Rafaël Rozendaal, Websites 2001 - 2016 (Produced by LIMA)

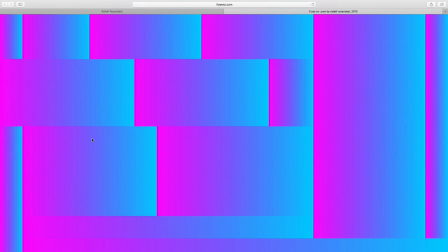[78:35]
We see the screen divided into many areas, and each area is filled with a gradient.
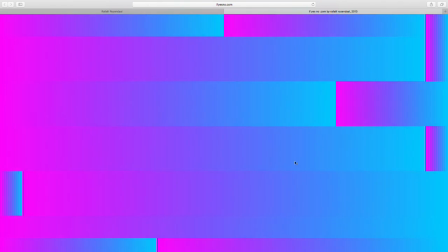[78:43]
If I move the mouse around, same as the previous website, it speeds up the choices.
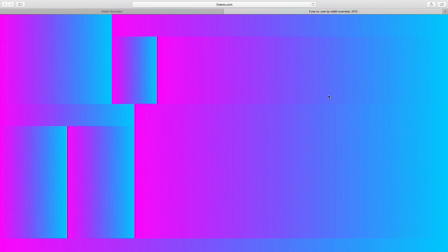[78:48]
The rules here of composition,
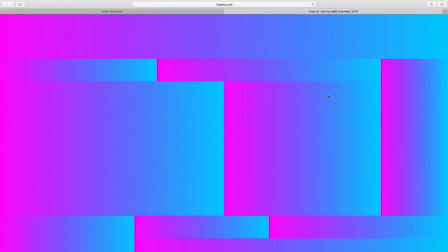[78:52]
it makes a big cut and then makes smaller cuts, but where it puts the cut is not exactly the middle.
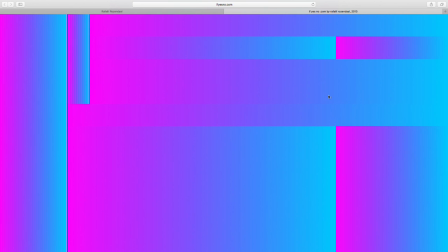[78:59]
So intertime.com was based on cutting everything in half in the middle.
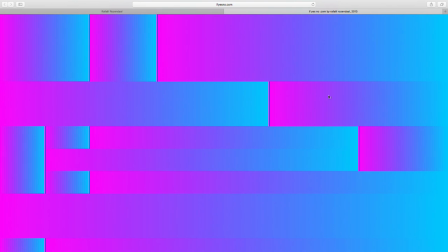[79:03]
This is more cutting it in half in a random point, so it creates a different type of composition.
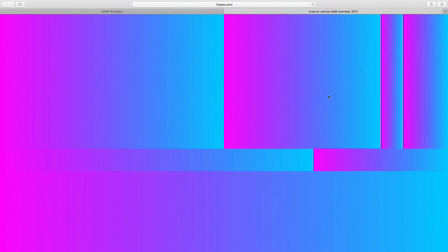[79:10]
And if you don't do anything, it makes a choice every so many seconds for you. But if you want to speed it up, you move your mouse around.
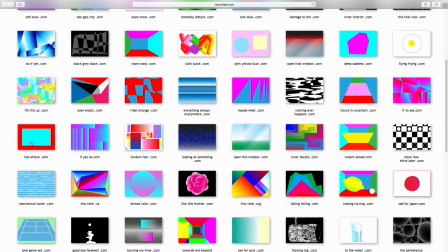[79:20]
The next website is hexattack.com. It's very simple.
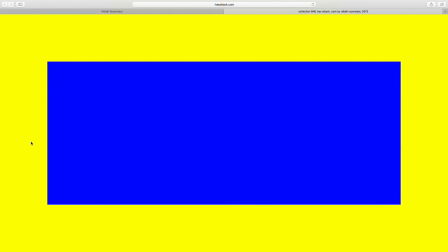[79:27]
There's two rectangles, and each is filled with a random color at a certain interval.
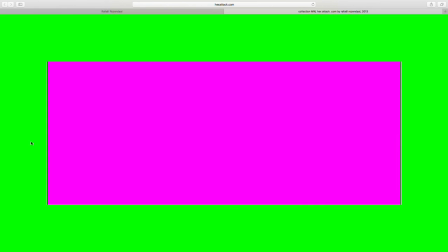[79:32]
And the script makes it so that you're not going to have the same color in the rectangle or in the background at the same time.
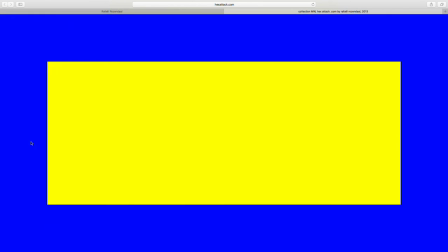[79:40]
So they're kind of separated.
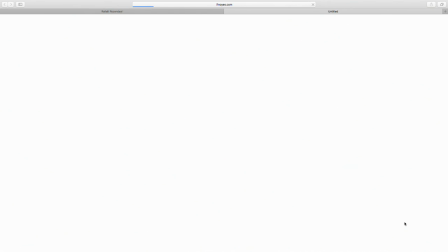[79:51]
Welcome back. We had a little break. The next website is ifnoyes.com, collection of Benjamin Palmer and Elizabeth Vallow.
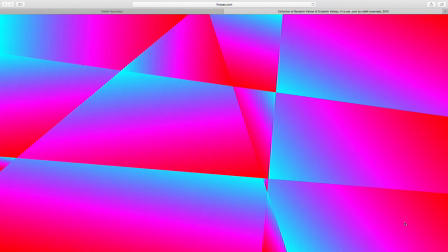[80:00]
The screen is divided into multiple lines that each are moving at a center point, and they're rotating.
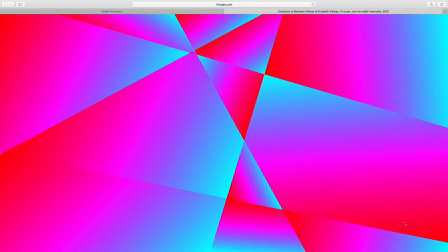[80:08]
So each line has a center point, an axis on which it rotates,
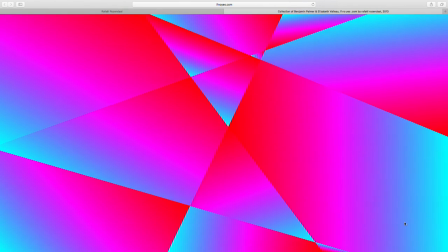[80:13]
and then the content of all the areas that are created by the different lines.
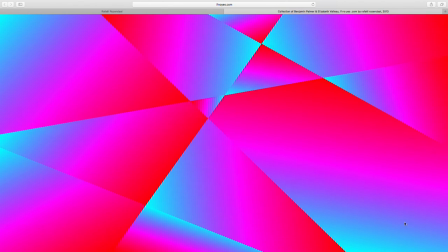[80:17]
The different lines will cut the screen, and in between are areas that each have a gradient that rotates as well.
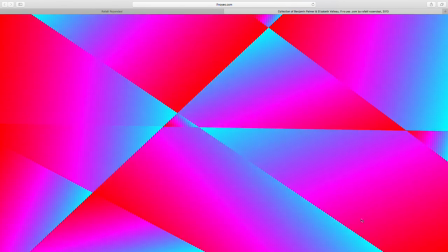[80:25]
And then the idea is that if I move my mouse right to left,
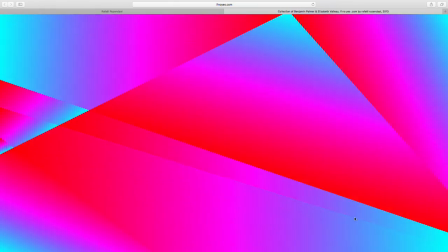[80:30]
the content of the areas rotates faster. And if I move my mouse up and down, the rotation of the line speeds up.
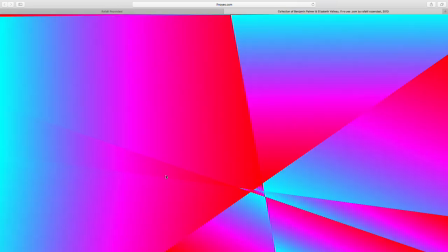[80:40]
And so if you're rotating your mouse like this, it just feels sort of chaotic and kaleidoscopic.
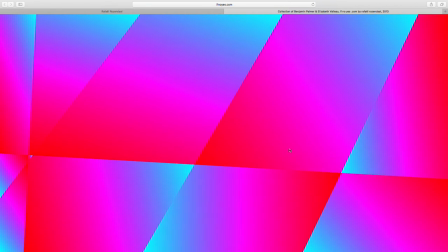[80:47]
And this is the stasis, the calm state, and this is the playback speed, which it should be.
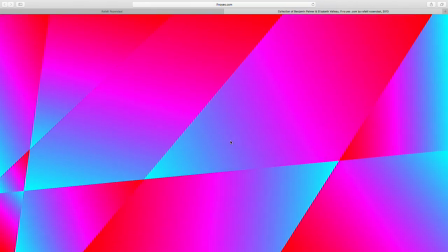[80:55]
And then when you speed up, it looks like this.
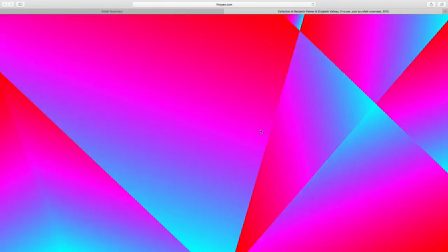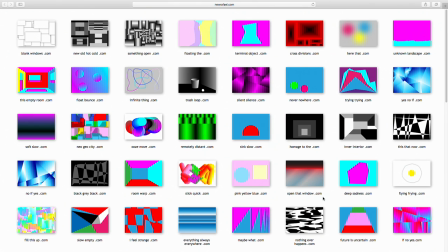[81:04]
The next website is
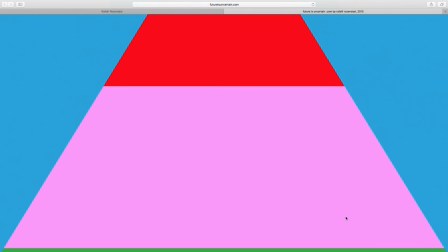[81:07]
futureisuncertain.com, and we see a road, and the road has different color areas with random intervals from a pre-selected set of colors.
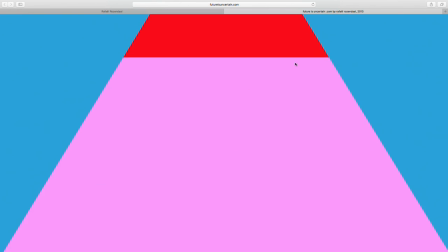[81:16]
And if I move my mouse towards the top of the screen,
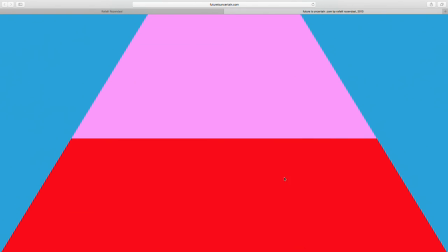[81:21]
the movement is much faster, there's more shaking, and if I move my mouse down, things slow down and there's not so much shaking.
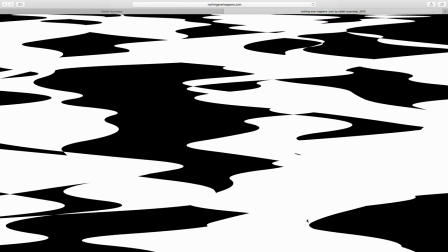[81:33]
This is nothingeverhappens.com. It's a graphic representation of water.
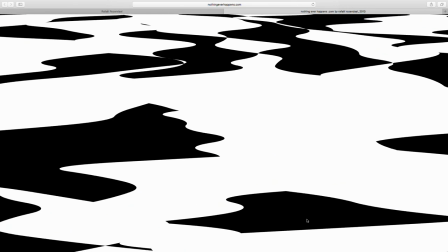[81:40]
Graphic meaning that I reduced it to lines and I reduced it to black and white so that we can make
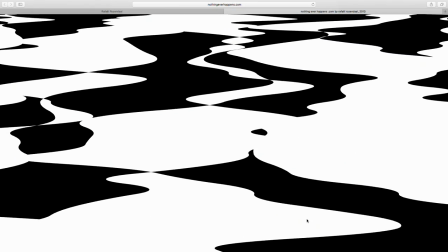[81:46]
something that's generative and works well in code and works well on any device.
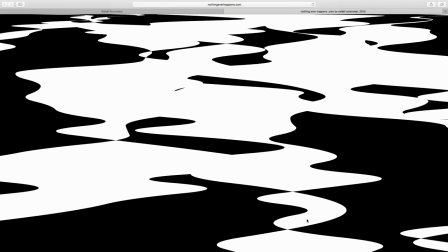[81:52]
It's just a very simplified version of a normal natural phenomenon, a reflection of water, of light in water.
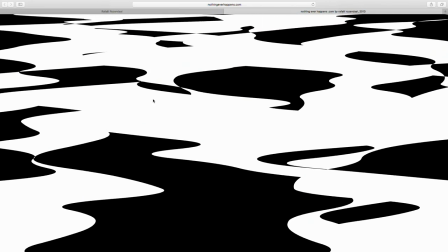[82:01]
And the way it's made is that there's a number of lines that each have sort of a sine movement.
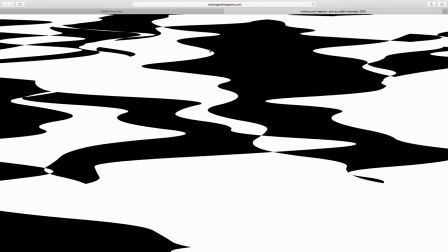[82:09]
So when I say sine movement, I mean there's a center line and there's points that move back and forth, and in between those points, there's curves are drawn.
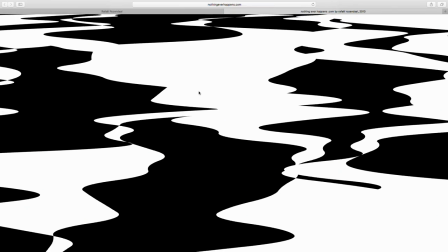[82:18]
And then when the lines overlap, it will, in the in-between areas, choose between black and white.
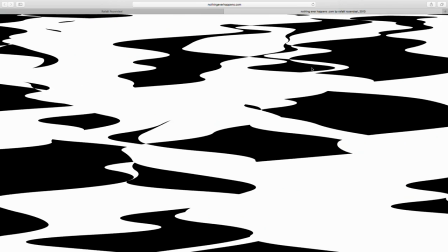[82:25]
This is one of those things that I know how I made it, but I can't really put it to words.
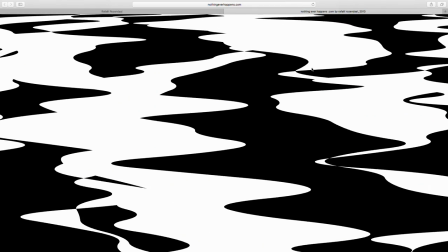[82:30]
I know how I drew it, but then how it was made in code, I'm not sure, and then I just play with the numbers.
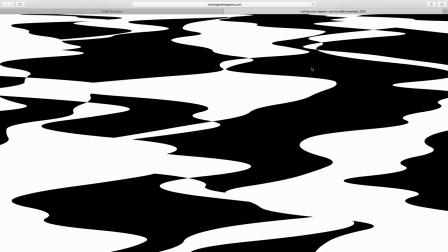[82:36]
So Rainier makes something in code based on drawings that I make, and then I just play with the numbers till I'm happy.
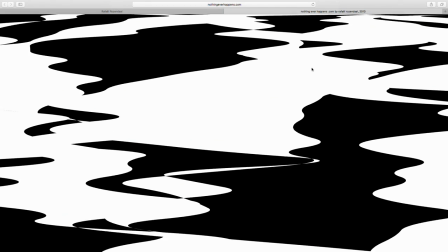[82:43]
So this is the playback speed that I like.